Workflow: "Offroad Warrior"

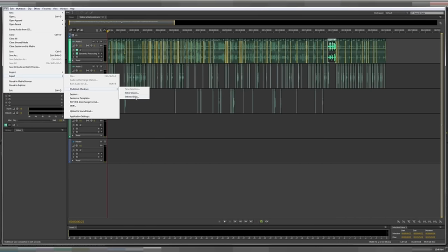And then I'm going to extract the whole mix down, entire session, mix down, send it to my desktop.
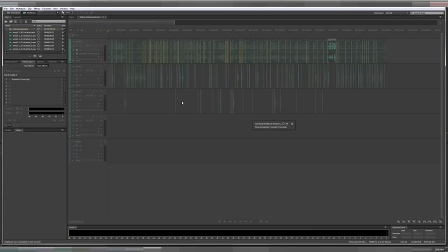So I'll always find it and I can always come around and delete it when I'm done.
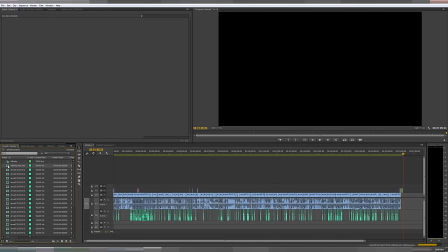Now that I have it in Premiere, I'll just put it on a new soundtrack and I'll mute the other two because I don't need them anymore because all of it's been mixed into this. And if I want to, say,
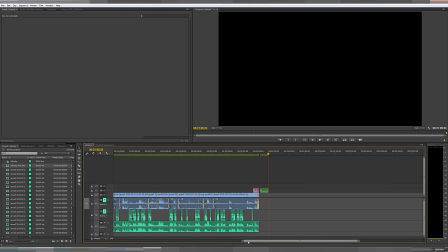change something, like I edit it a little and I want to have that reflected in this,
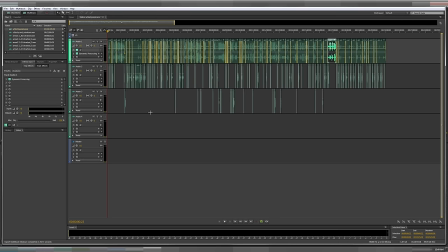I can just go back to Premiere, you know, make it happen here also,
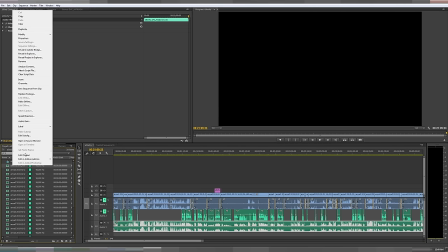and then just replace the footage it.
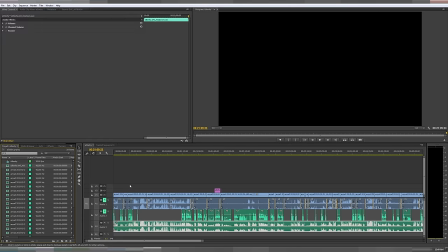So at this point, I think I'm almost done. There's just two things that I really want to do. One, I want to watch it another time.
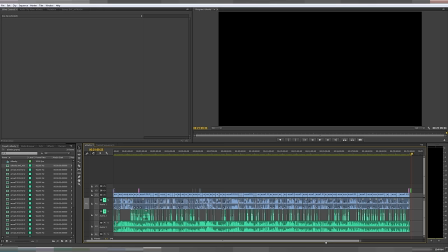And two, I want to do some zooming in on certain things because this is a quite a distant engagement, this entire mission. So times where I'm in the gun, zoomed in, you know, zooming a little bit more in editing is what I'm going to be doing.
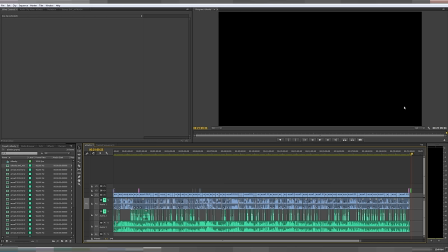And then adding a little thing in the bottom right, like a little canned image that says, you know, I zoomed in editing. It's a little magnifying glass with 2x. You'll see. You've probably maybe noticed it before.
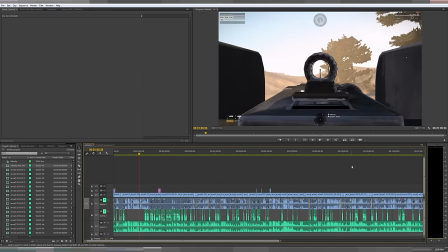But it's also 1 a.m. So yeah, because it's 1 a.m., I'm going to actually save it now, watch it again tomorrow with fresh eyes, and then do markers while I'm watching it for me to come back then and do the zoom-ins and whatnot.
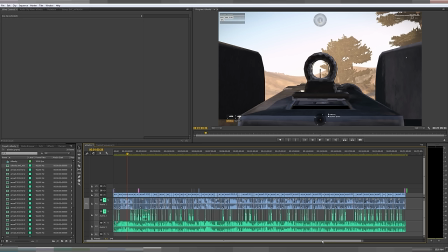So for you, it'll just be a quick cut. For me, it's going to be like a couple hours.
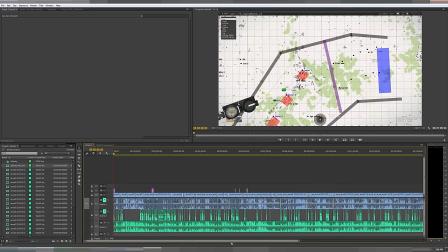See ya. Okay, I'm back. Time to resume. So like I said, I'm going to rewatch the entire thing now and just see where I need to do sort of like the creature comforts of what I want to zoom in or whatever, since this is quite a distant engagement that we're having here in this video.
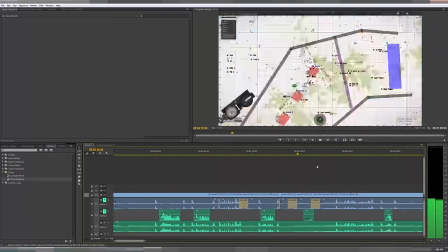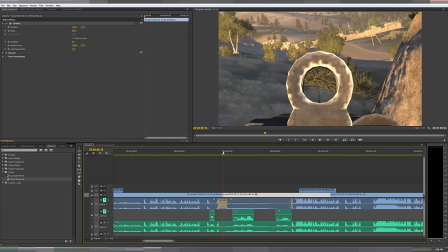You see what I'm doing right here? I'm zooming in. What I'm trying to do is have it zoomed in such that
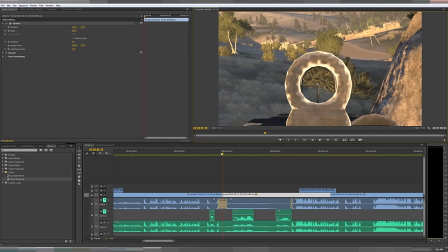doesn't really look like there was too much of a change in the perspective. If you can tell, this right here is the center of the screen.
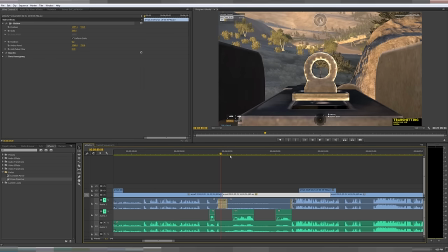And what I'm doing is I'm pulling it down just so that
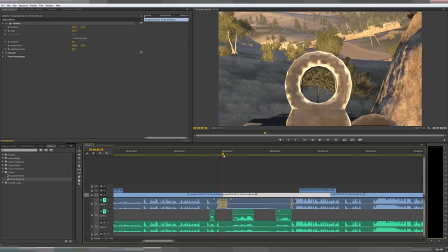your eyes sort of don't have to move after I've zoomed in.
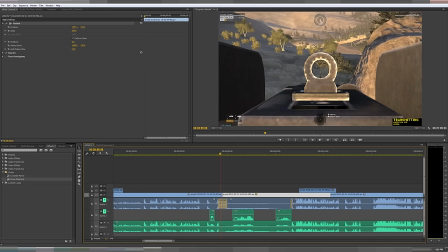That it like, if you're looking here on this shot, once I zoom in a little bit, you're still looking there.
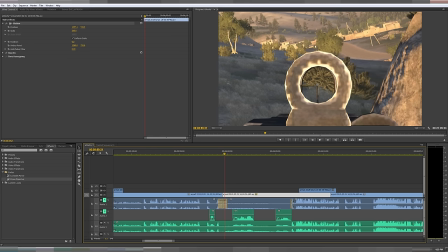You can just see it a little better.
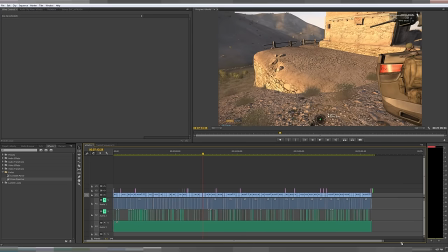All right. I actually like it. It's pretty good. I'm going to give it another look in a little bit, though, because something's happening here. Okay, so now I'm back, and I'm happy with what I see, so I'm just going to watch it one more time over just because it's been a while
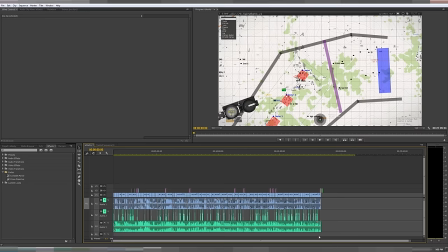since I was last looking at it. And then after that, if I'm happy with it, I'll just export it and upload it for tomorrow.
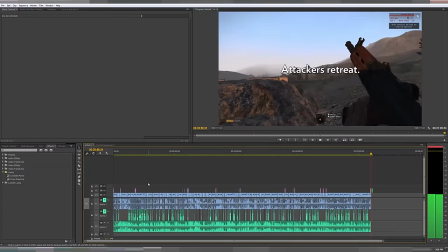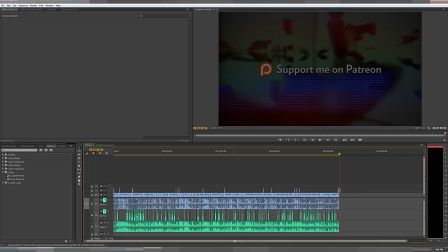Okay, so I'm fairly satisfied with that. I think I'll probably watch it maybe one or two more times before I actually publish it.
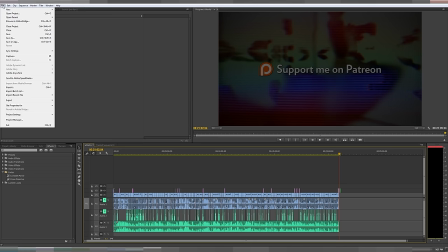But I think that'll be my final piece.
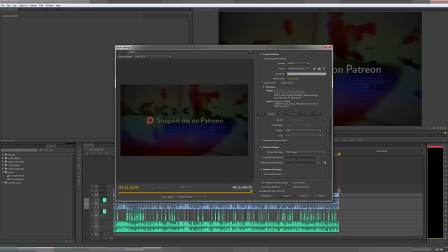So I'll go ahead and just render it out. Because everything's beige and shitty, I'm going to probably up the bitrate a little bit. But it shouldn't honestly even matter because YouTube's a piece of crap and just re-encode it at a really bad quality.
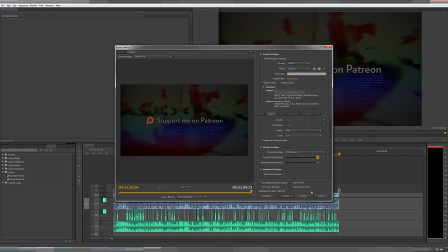So that was me editing together this video. I don't know. Hopefully it helps someone.